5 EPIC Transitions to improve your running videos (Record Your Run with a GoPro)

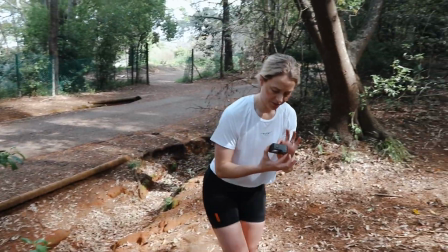In this video, I'm going to share ideas of how to film your runs using a GoPro,
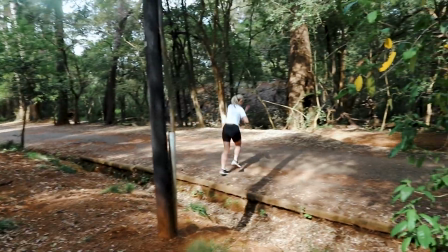and I'll be specifically focusing on 5 transitions that will take your running videos to the next level.
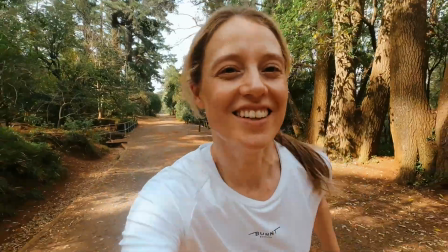The first transition is the finger swipe transition. This could be a great way to intro your running video.
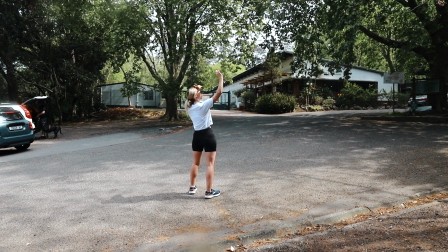You could start your video by giving somewhat of an establishing shot of the day outside.
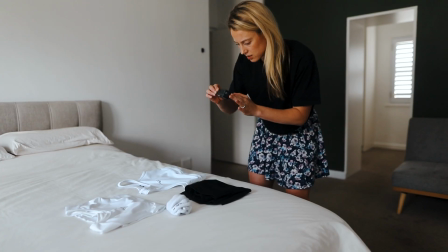You could pan over your running gear,
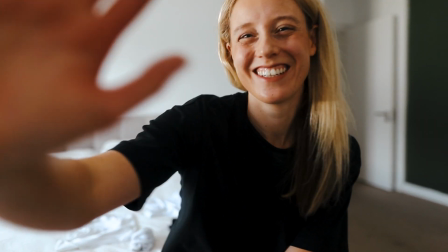and then you could face your camera, swipe your hand down, and then cut to being ready for your run.
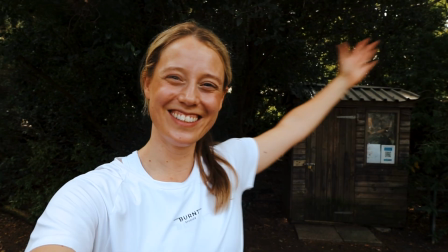You could also use this transition to move from one location to a second location. There are 2 ways to do this transition.
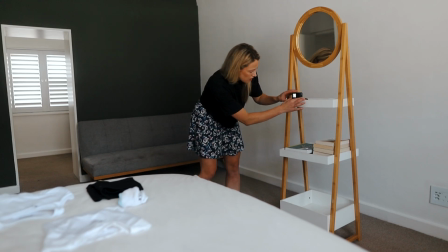The first is by balancing your GoPro on a tripod or on something stable. The secret is in your GoPro remaining in the same spot.
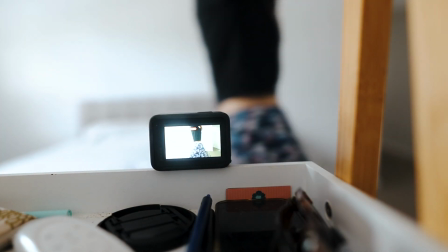So once you have your GoPro stable, do a few takes of stepping into the frame and swiping your hand down.
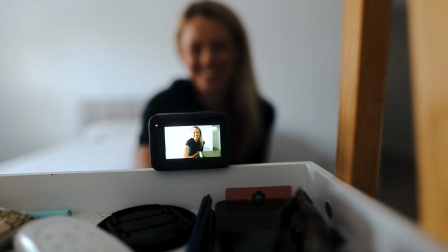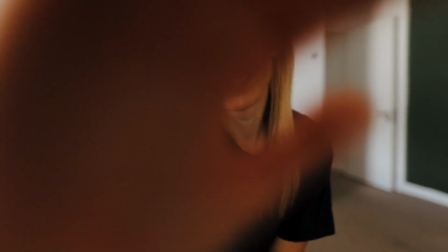It helps to do a few takes as your hand needs to fully cover your face, and then you go through your footage and pick the best clip in the edit.
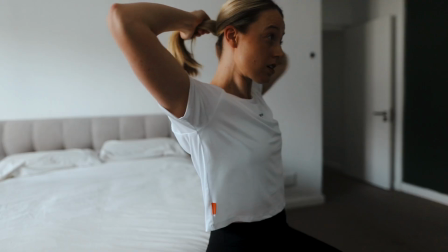Now from here, you put on all of your gear and then you try to get back into the same spot that you were originally in, and then you swipe your hand down again a few more times.
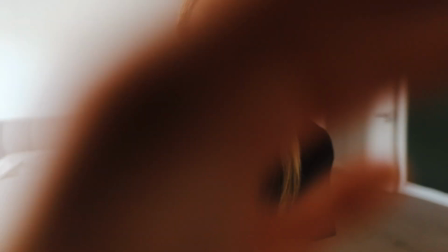And then cut the first clip where it fully covers your face, and then add your new clip at the same point where your face is covered.
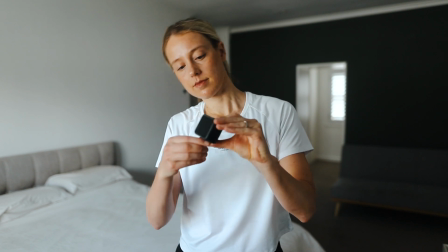The second way to do this is to hold your arm out as a tripod.
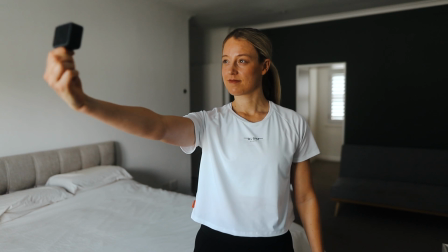Now try remember the angle at which you hold your GoPro, because you'll need to replicate this a little bit later.
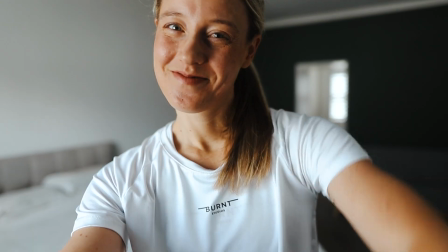But once you've got your angle sorted, you can do a few takes of your hand coming down over the screen again.
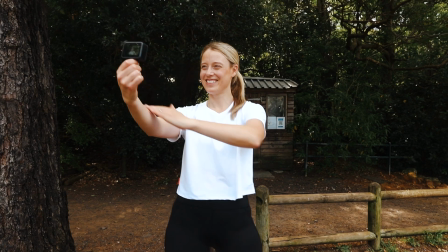And then when you get to your next location, you can repeat the process and then find the best 2 clips when you're editing. The next transition worth noting is a whip pan, where you spin your GoPro from your face.
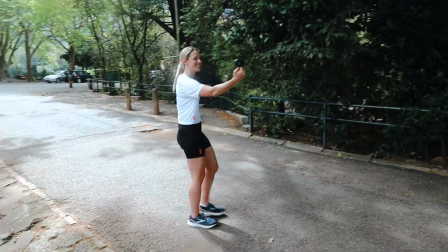Let's say you're taking in the view, and then you look at your camera, and then you spin your GoPro down when you're stationary.
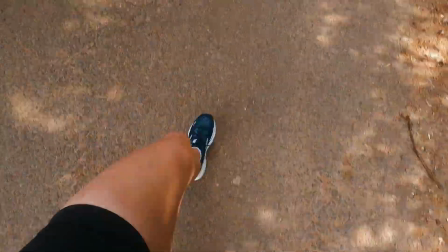But then you cut to a part of your run that shows your feet hitting the ground. So here you move from stationary to movement.
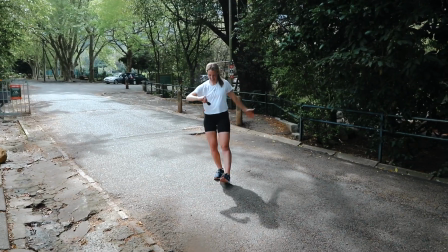Now you do this by taking a few takes of you whipping your GoPro down when you're standing still,
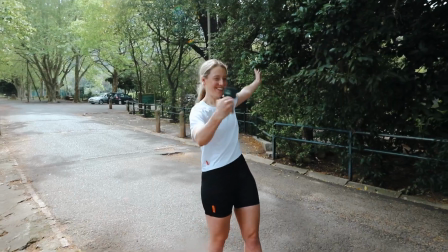or when you haven't started running yet, and then you do the same movement while you're running.
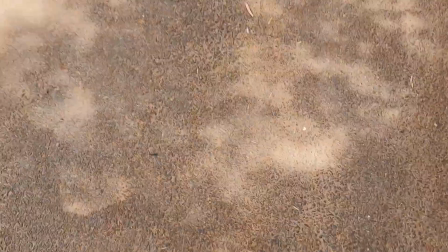And then you cut your clips at the blur to move from your first shot to the second shot of your running.
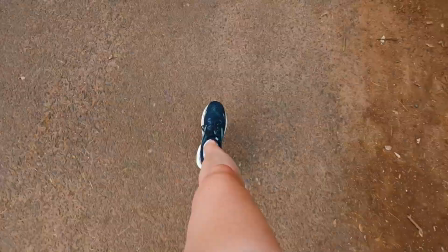And the next transition is another version of the whip pan,
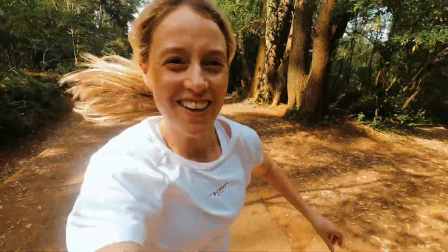and this is where you whip your camera from first looking at you to whipping the camera forward so that you can see the view ahead,
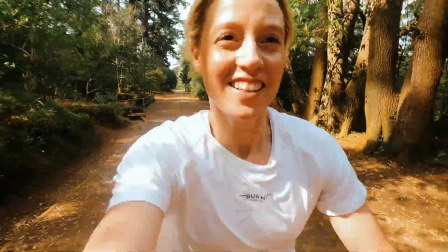or a different type of view.
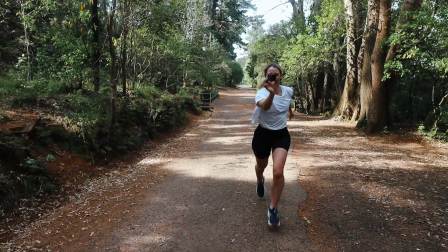And if you're wondering where to cut the clip, well, you're looking for the point at which the blur begins when you move from your first subject to your next subject.
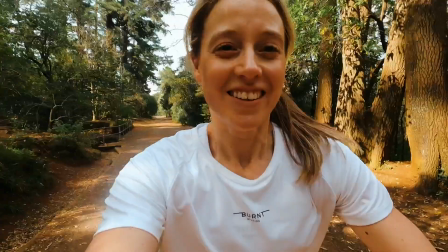And something that I really like to do with this transition is when I move to the second subject in the edit, like to almost zoom in.
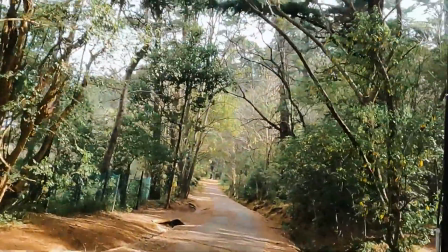It kind of gives it this different feeling. It's quite cool, especially if you can time it nicely to some music.
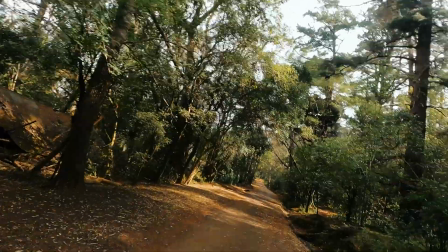The next transition is a classic jump transition.
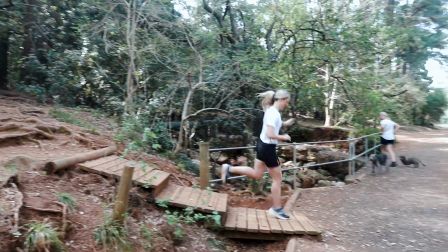Here you need to capture 2 different jumps. If you have a route that goes from one terrain to another, this could be a really fun way to showcase that.
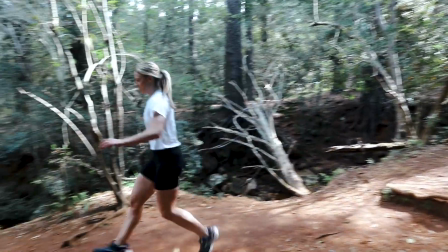So you need to film your jumps, making sure you see your feet in both shots.
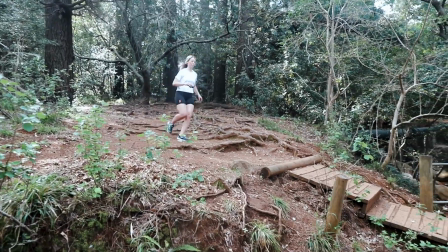I always find it's easier to jump with 2 feet, but that's obviously difficult to do when you're running.
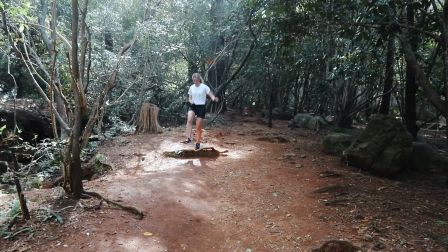Just try to remember which leg you sort of jumped off from, because you'll need to do the same in the next shot.
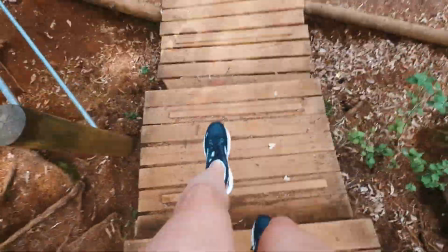So you would need to film your jumps, making sure that you see your feet in both shots, and then you cut the clip in the middle of the jump.